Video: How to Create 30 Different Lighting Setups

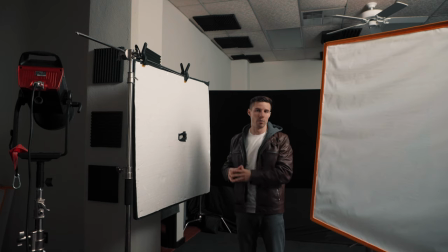right what we're going to do now is we're going to do a rembrandt with our key light being a book light and so we've gotten rid of the softbox
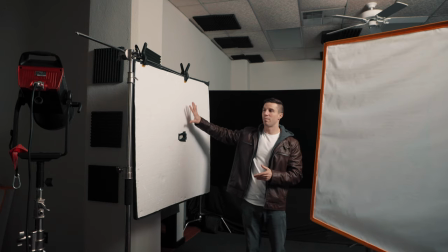and what we're doing now is we're going to be using this bounce board right here we're going to be using this 4x4 diffusion that
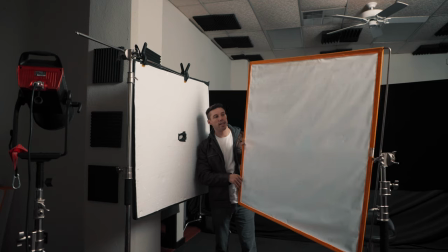i'm going to bring in in a second i can kind of show you guys right here this 4x4 diffusion it's a westcott 4x4 scrim gym and it's just a
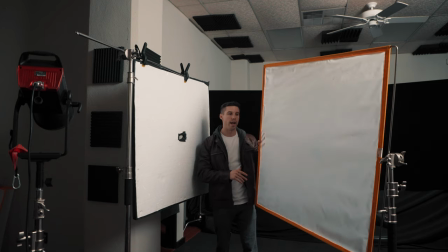one-fourth i believe if i remember correctly it's a one-fourth and we're going to be putting our light which is the aperture again
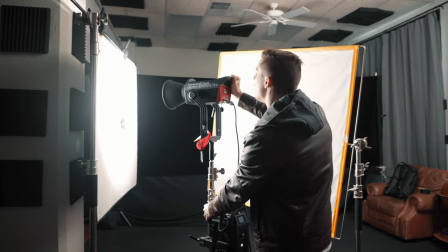this is a 600 you don't need to have a 600 we've been using this at 0.1 this is just what I have out here you
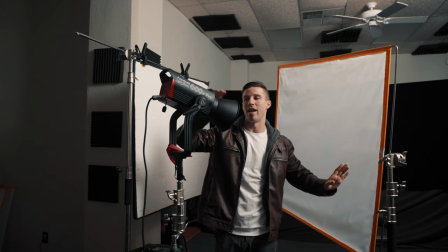can use something a lot less powerful to achieve the same looks all right just use what you have this is what I have to use what we're
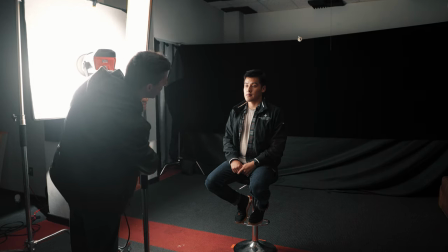gonna be doing is bouncing the light and then it's gonna be bouncing from here and hitting here which is gonna cause a much softer light and it's gonna give
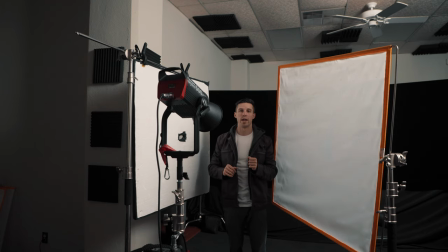us a softer look on the face for the Rembrandt so we're gonna position it there's two ways that you can usually position a book light one is you can put the light completely underneath here and shoot it up this way and it'll hit into here, or you can put it off to the side.
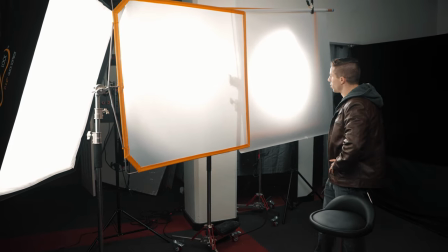Now what we're doing is we're doing something called cove lighting or gradient lighting.
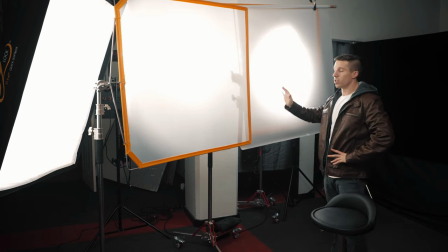And what this is, is we're using three lights, which is a lot,
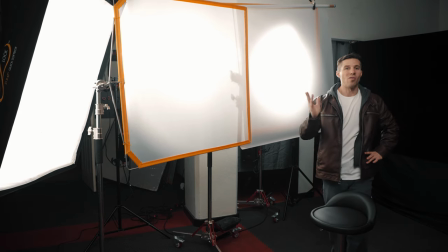but what we're trying to do is do this wraparound lighting effect on your key side.
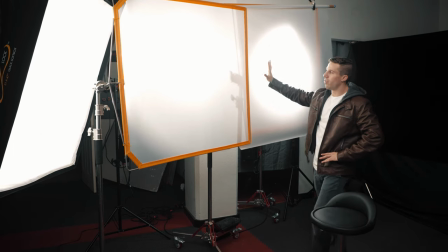And you start with a brighter light and then you have your next light and you have a little bit more dim,
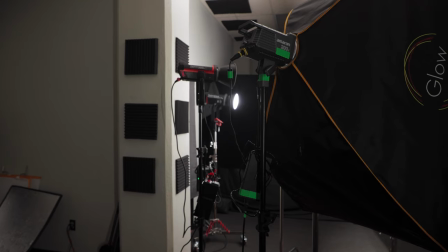and then you have your last light on the front and a little bit more dim. and it starts from bright to darker to darkest and it's a nice smooth gradient across the
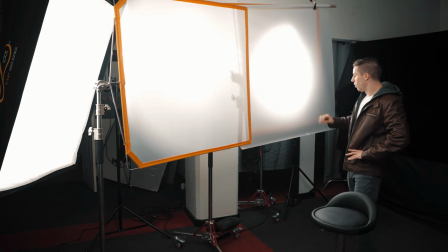face and the way that we're doing this is we have our 600 way too bright and we have it diffused with the scrim gem and then diffusion
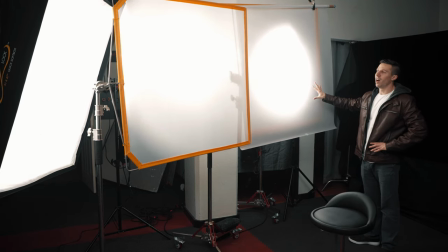paper just to turn it down even more um and then we have another
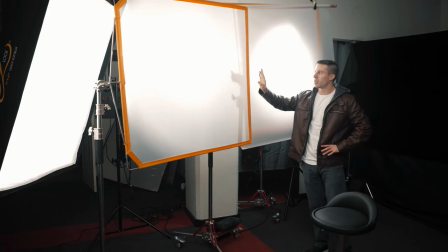4x4 scrim gem right here and that's on a 300d by aperture and
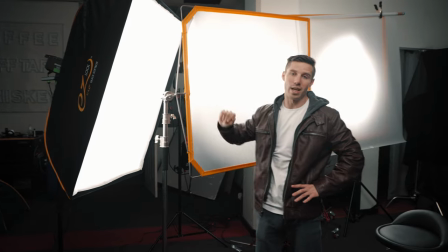then lastly we have an and we have this on a soft box and that's a 200d amaran and everything that I'm listing here will be in the
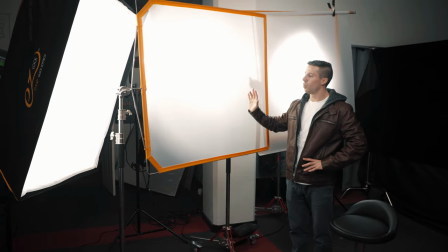link below if you guys are curious about any of this equipment and we're just trying to create this smooth gradient from bright to darker and then
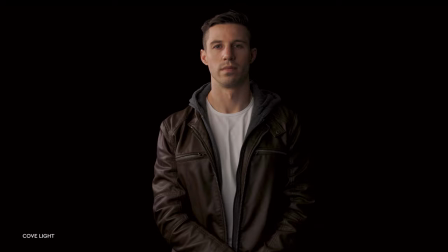to your fill side which is gonna be your darkest point what we're gonna be doing is something called split lighting
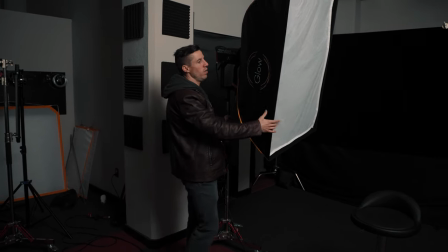in split lighting what you're gonna want to do is you're gonna want to take your light source or your key light and And that's what we're gonna start with.
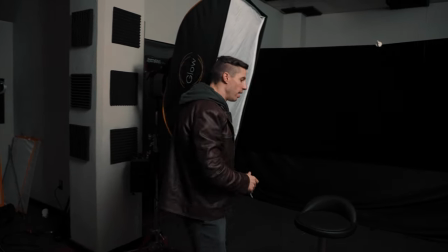And you're gonna wanna put it directly perpendicular or to the side of your subject like this, because we're only gonna be lighting half the face.
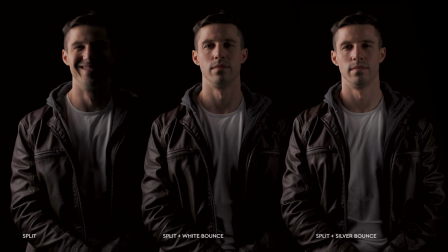Obviously it's not on and that one is on, but you get the point. What we're gonna do is we're gonna be doing a split short.
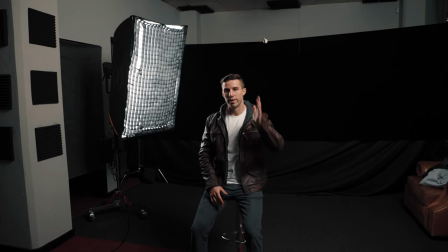And what a split short is, is you're gonna take your fill side and you're gonna face it more towards the camera.
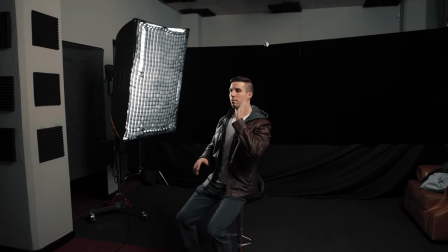So all you're gonna do is rotate like this.
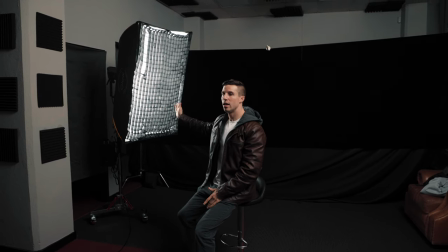And then we've already done it, but we're just gonna move our light back So it's still on 50% of the face and then you're
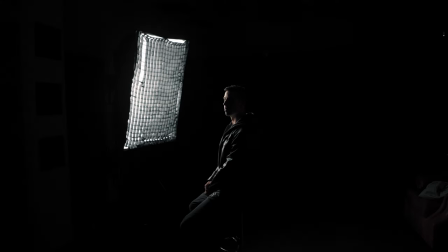having your darker or your fill side Facing towards the camera more and then you're just looking over camera like this
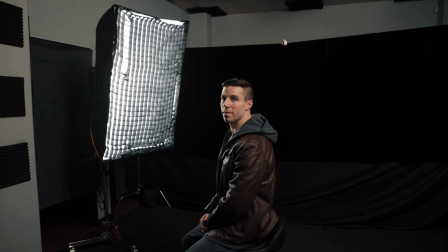All right, now what we're gonna do is split broad and what's split broad is yep is the opposite It's kind of like door to explore there. What's split broad? That's right
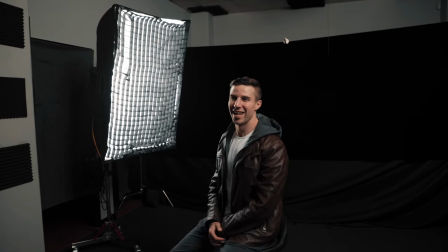All right, so split bro, it's just the opposite. Now we're gonna have our fill side facing towards the camera.
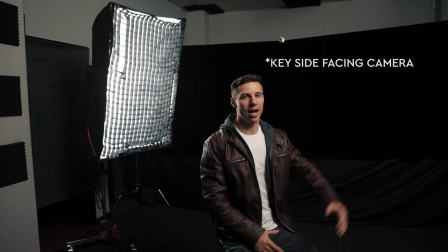And it doesn't mean you actually have to turn. You know, you could have your fill side come from the side, that doesn't matter.
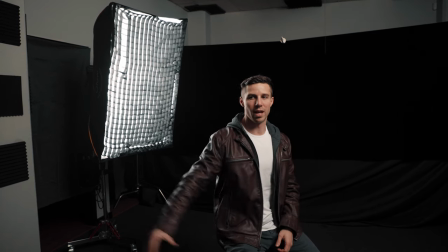It's just where your key light's coming from. And now we're gonna move our key light right here.
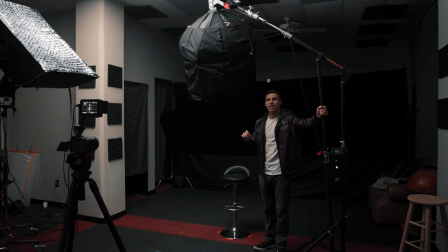The next slide I'm gonna show you guys is the butterfly light.